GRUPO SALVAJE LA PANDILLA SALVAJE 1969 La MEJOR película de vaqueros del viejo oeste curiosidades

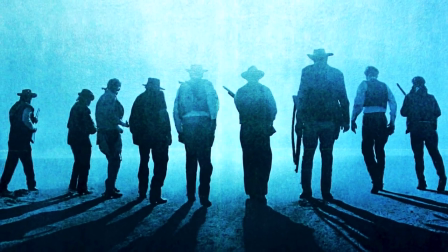Grupo Salvaje, una película tan radical y violenta que transformó todo un género.
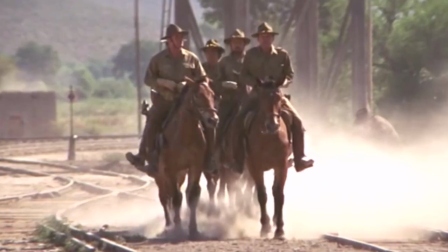Nos situamos en el Salvaje Oeste, cerca de la frontera de México.
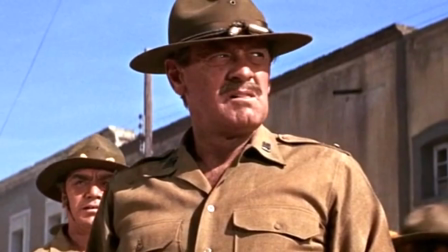Una banda de veteranos forajidos planea su último golpe, robar un banco en Texas con el objetivo de conseguir el dinero suficiente para retirarse.
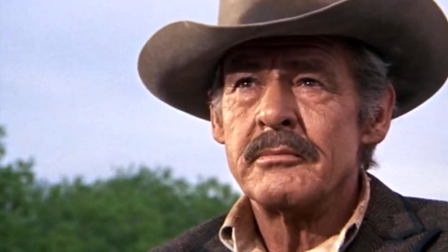Pero el robo no tiene el éxito deseado, ya que han sido engañados por un antiguo miembro de la banda, que pretende capturarlos.
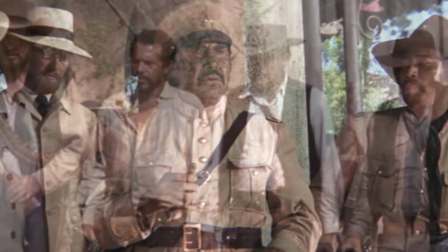El grupo huye a México donde trabajará para el general mexicano Mapache, con la intención de robar una carreta llena de armas, aunque todo no acabará como ellos esperaban.
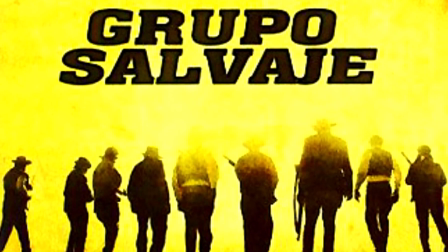Grupo Salvaje se rodó en 1968 y fue dirigida por Sam Peckinpah, que se inspiró en la violencia vista en la película Bonnie and Clay,
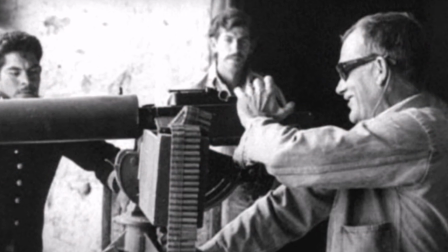estrenada en 1967, y también en lo que él percibía como la falta absoluta de la realidad que reflejaban los westerns de la época.
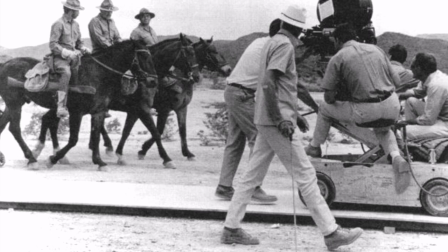Se propuso hacer una película que retratara realmente la violencia despiadada de la época,
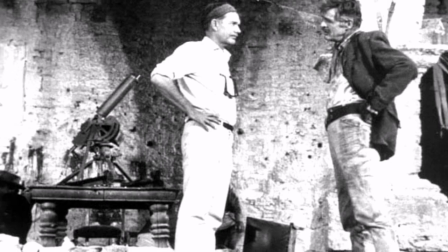además del desarrollo de aquellos personajes rudos que intentaban sobrevivir en un modelo de civilización que estaba a punto de acabar.
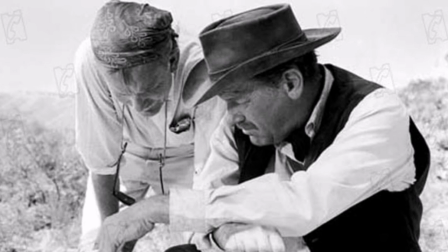Quería dar protagonismo al lado más salvaje, el de los forajidos,
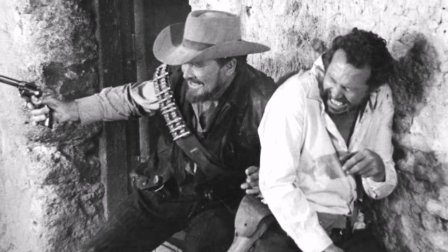y elevar la violencia a su máxima expresión, con impresionantes tiroteos en las ciudades que carecían de ley.
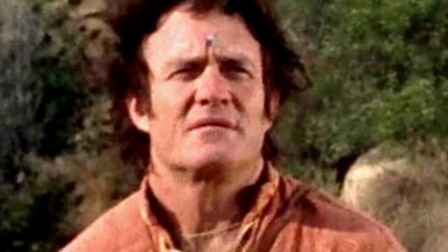Por otro lado, la idea original de la película vino de un especialista de cine, Roy Signer, que a su vez contactó con un conocido guionista llamado Wallon Green.
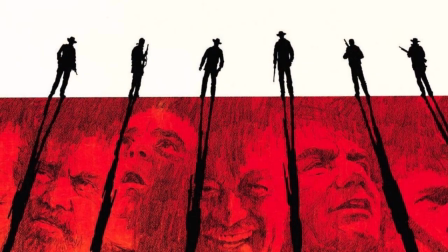Una vez desarrollado el guión, este llegó a manos del director Sam Pekinpah, el cual le gustó y así nació lo que sería un western rompedor en aquella época, Grupo Salvaje.
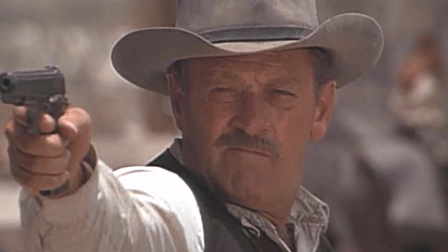Reunió a un grupo de actores como William Holden que interpretaba a Pike Bishop, Ernest Bornain como Deutch,
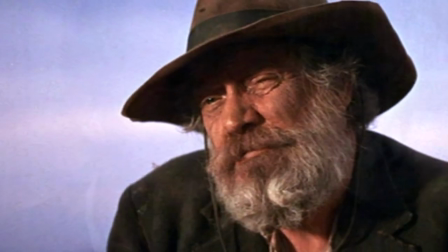Robert Ryan como Dick Thorson, Edmund O'Brien como Freddy, Warren Oates como Lyle Gorn, Ben Johnson como Tector Gorn,
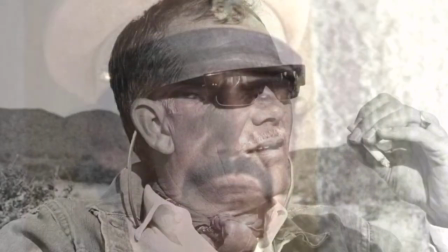Jaime Sánchez como Ángel y Emilio Fernández como el general Mapache. Ahora hacía falta un lugar para realizar la grabación de la película El director deseaba una ciudad pequeña y
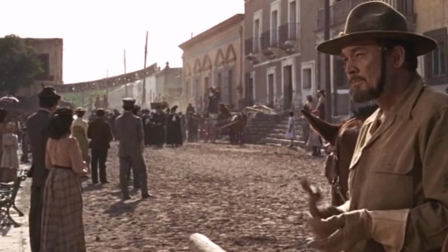muy rural Que reflejara fielmente la época en la que se desarrollaba la película Y para ello se fue a México,
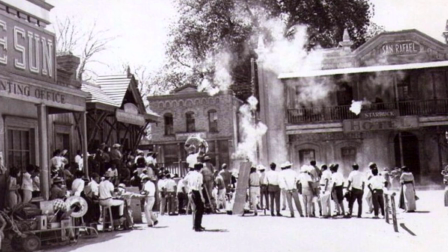a Parras de la Fuente Una pequeña ciudad ubicada entre Durango y Monterrey Una localización perfecta,
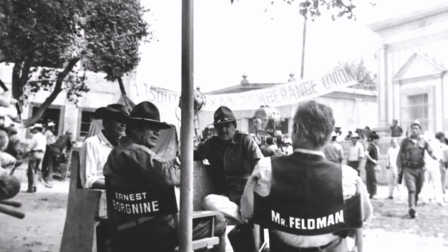a la cual estaba a punto de llegar la electricidad Aunque el director recompensó a la ciudad Para que se
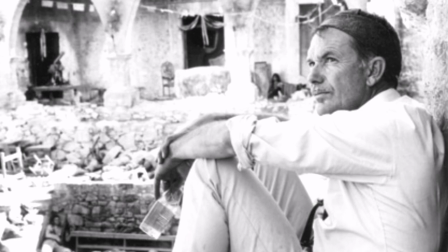retrasara la llegada de la luz unos meses más tarde También se rodó en la hacienda Ciénaga del Carmen
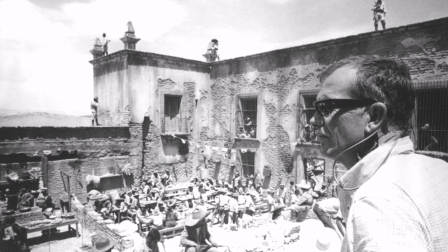Que hace de Villaverde, en el río Nazas Y en los estudios Churubusco,
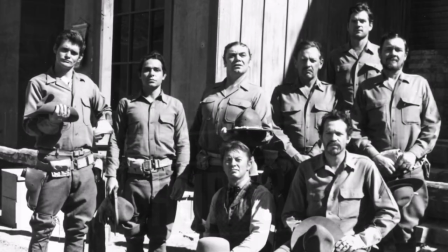en la Ciudad de México Aunque todo el equipo se quejaba por estas localizaciones El polvo y el calor eran implacables Sin embargo,
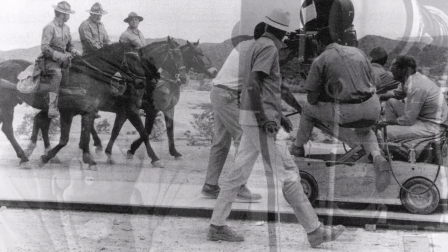el director insistió en que la película tenía que rodarse en esas localizaciones Otro aspecto que necesitaba dejar bien claro Era reflejar fielmente el resultado
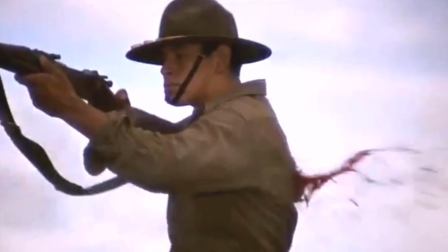de un disparo Cómo este atravesaba el cuerpo Y cómo salpicaba la sangre Aunque en un principio el director no estaba satisfecho con los resultados que su equipo le había
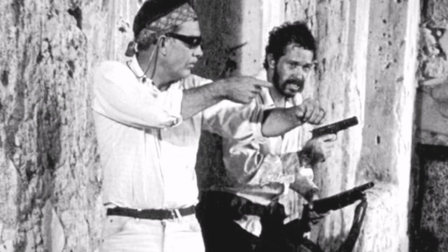enseñado Entonces, cogió un revólver de verdad y lo disparó contra una pared cercana Gritando,
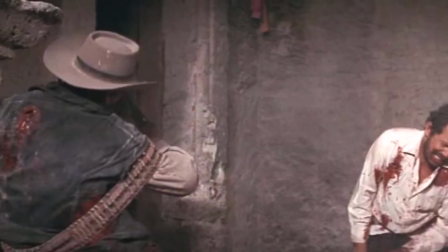este es el efecto que quiero Consiguiendo unos efectos algo nunca vistos en el cine hasta ese momento También hizo cambiar los efectos de sonido de los disparos Antes,
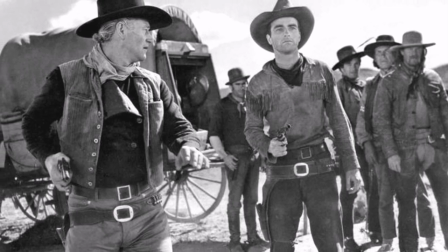todos los disparos de las películas sonaban idénticos Independientemente del arma que disparara Insistió en que cada tipo de arma de fuego tuviera su propio efecto de sonido
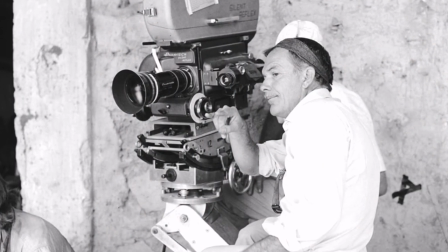y lo consiguió Según declaraciones del equipo y actores Trabajar con el director no era nada fácil Era muy difícil de llevar Bebía mucho Era muy violento
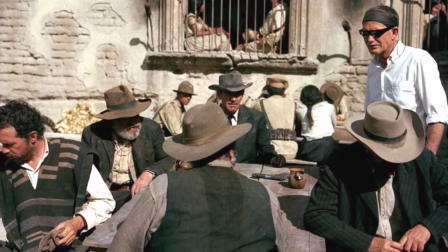Además de ser un tipo duro No era muy diferente a los personajes de sus películas Y era de los que ponía a sus actores al límite A
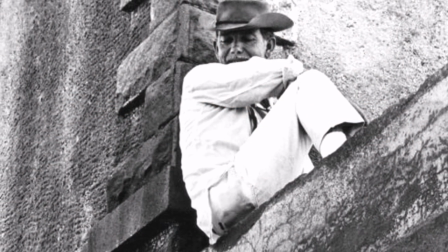los actores que tenían miedo a los caballos Les daba los más grandes para que pasaran un mal rato Incluso al actor William Holden le obligó a
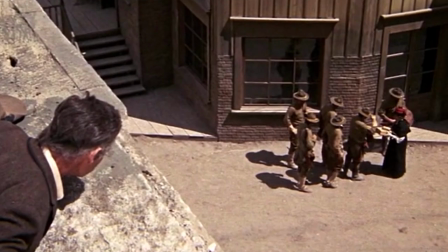llevar un bigote postizo En la escena del inicio del robo al banco El director no estaba satisfecho con la grabación Quería más realismo Para ello indicó
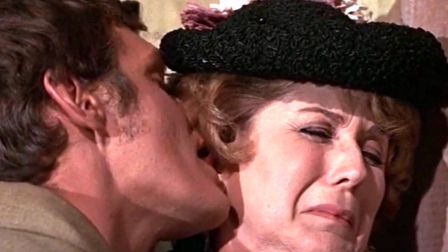al actor Bob Hopkins Que le metiera la lengua en la oreja a la maestra que tenía secuestrada Y así consiguió la reacción que quería de ella Pero
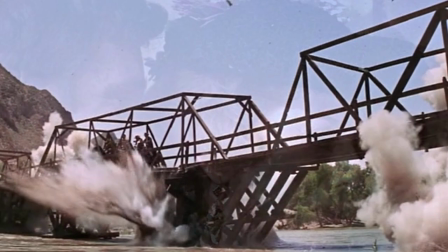aún quedaban más situaciones incómodas En la explosión del puente para que los extras no saltaran antes de tiempo,
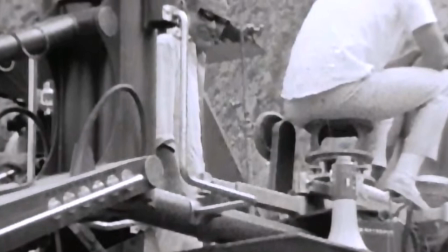lo que hizo el director es poner a un miembro del equipo con un bate de béisbol cerca del responsable de los efectos especiales.
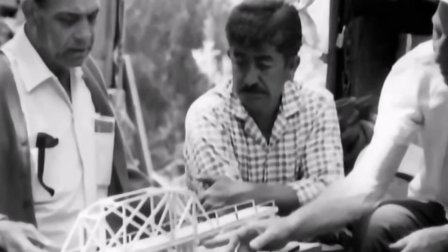Por si alguno de los especialistas caía al agua antes de la explosión, dadle un golpe para que no ejecutara la explosión.
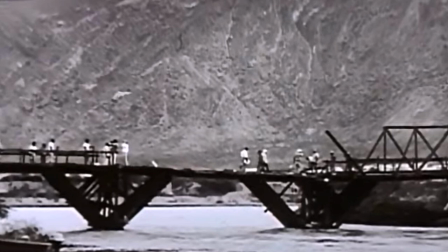Por suerte, todo salió bien.
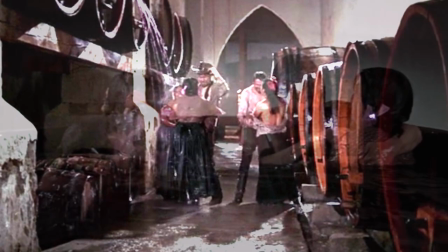Las mujeres mexicanas que estaban con los hermanos en las enormes cubas de vino no eran actrices, sino chicas de la vida de un burdel cercano, que fueron contratadas por el director.
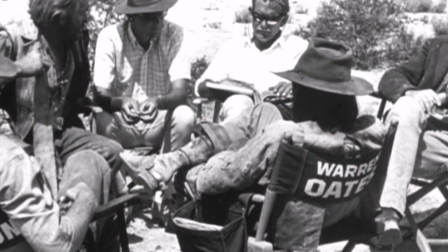Algunas escenas se improvisaron sobre la marcha.